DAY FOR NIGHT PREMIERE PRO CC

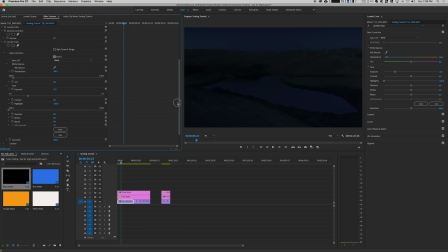4:06 So what do we do here exactly? What we did is I adjusted my temperature down. You can see here, pretty much cooled down the image. The exposure I dropped down by about 3 stops. The highlights I dropped down all the way down. Nothing in the creative tab,
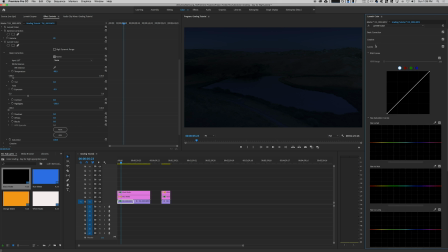4:24 nothing in the curves tab, nothing in the color wheel as a match, right? All I really did was adjusted the exposure appropriately.
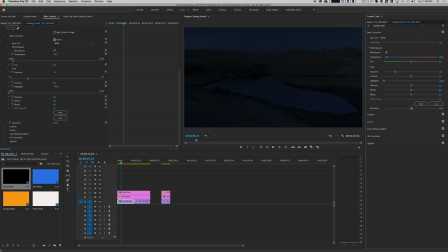4:34 You can also adjust certain things, like if you wanted to reduce some of the saturation, if you feel like it might be a little bit too much, right? Maybe that works for you. I'm gonna go ahead and just reset this back to normal. And I still want some color, you know, in the sky, some color in the lake here.
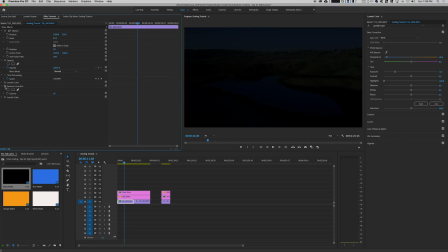4:49 And the last thing we're going to do is we're going to enable gamma correction, right? Gamma correction comes inside of Premiere, right? So if you search under your effects, go to gamma correction. It's under video effects, image control, and then gamma correction, right?
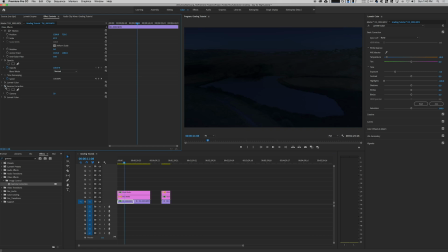5:07 You can see what that does if I disable it and then enable it, right? It's almost like adjusting the gamma levels for it. So if you go from basically from one all the way down, right?
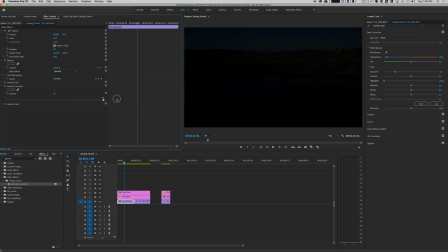5:21 It's sort of, it's almost like adjusting the exposure of it. Right now, this is too much because now you just can't see anything. But if I reset this back to 20, right? You can see automatically that it does darken the image, but now it feels like, okay, this was like shot at nighttime.
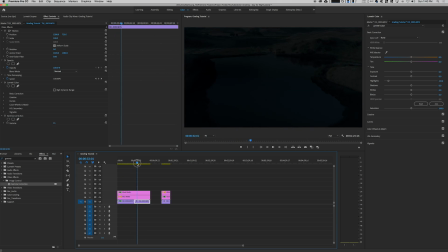5:36 You know, like no doubt about it. Go into the second clip, again, same thing, right? And then for this one, I just adjusted the exposure to 15 instead of 20, just to allow the shots to kind of match somewhat easier. But that's a quick and easy way to do day for night.
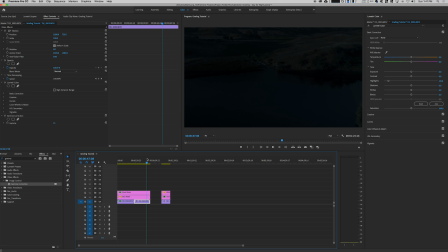5:54 If you're creating a story or a series of sequences that you had to film during the day, there was no other way to go about it. Maybe that was a budget or a scheduling only day you could, you know, really film was during the daytime.
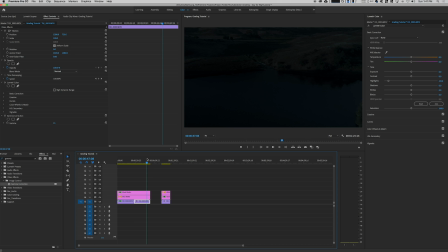6:10 This is an easy way and a cheap way, right? Costs you nothing. You just need Premiere to be able to match your daytime footages to your nighttime footages. And there you guys go. Day for night made easy. Well, hopefully it was easy enough. The cool thing about Premiere and learning how to use masks, using how to learn to use color mats and all the different plugins is you can create really cool things for your videos, for your films, for, you know, the stories you're trying to tell, all without a big budget or with any budget at all. So I hope you guys found this little series of color grading useful. If you have any questions in regards to anything, orange and teal, sepia, day for night, any tips that I didn't go over, feel free to leave a comment down below so I can answer them for you directly. If you guys are going to follow me on Instagram, go ahead and go to instagram.com/@DavidLee. You can keep in touch with me that way, DM me, engage with my recent posts.
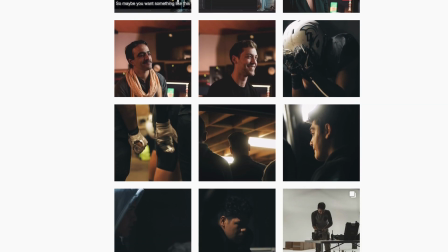7:03 Hopefully you guys can find some inspiration for the content that you want to create and also the filmmaker that you want to be. If you like the video, hit that thumbs up button. Subscribe to my YouTube channel just so you're notified of new content coming out. And remember, friends, every day you have an opportunity to create your experience and to write and tell your own story. My name is David Lee, and I'm gonna catch you guys in the next video.
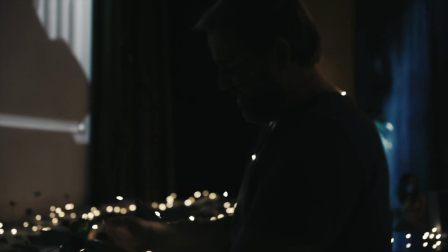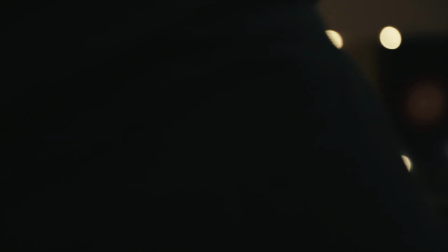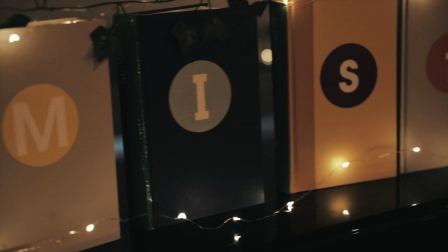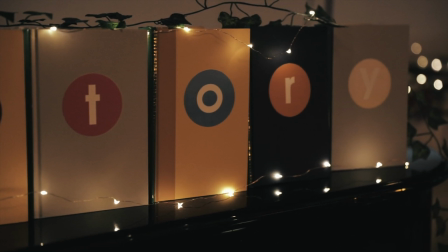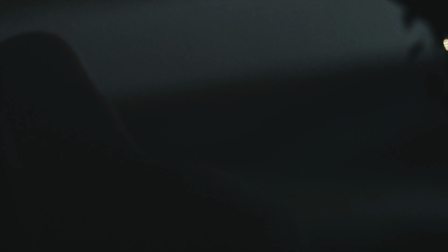8:03 Thank you.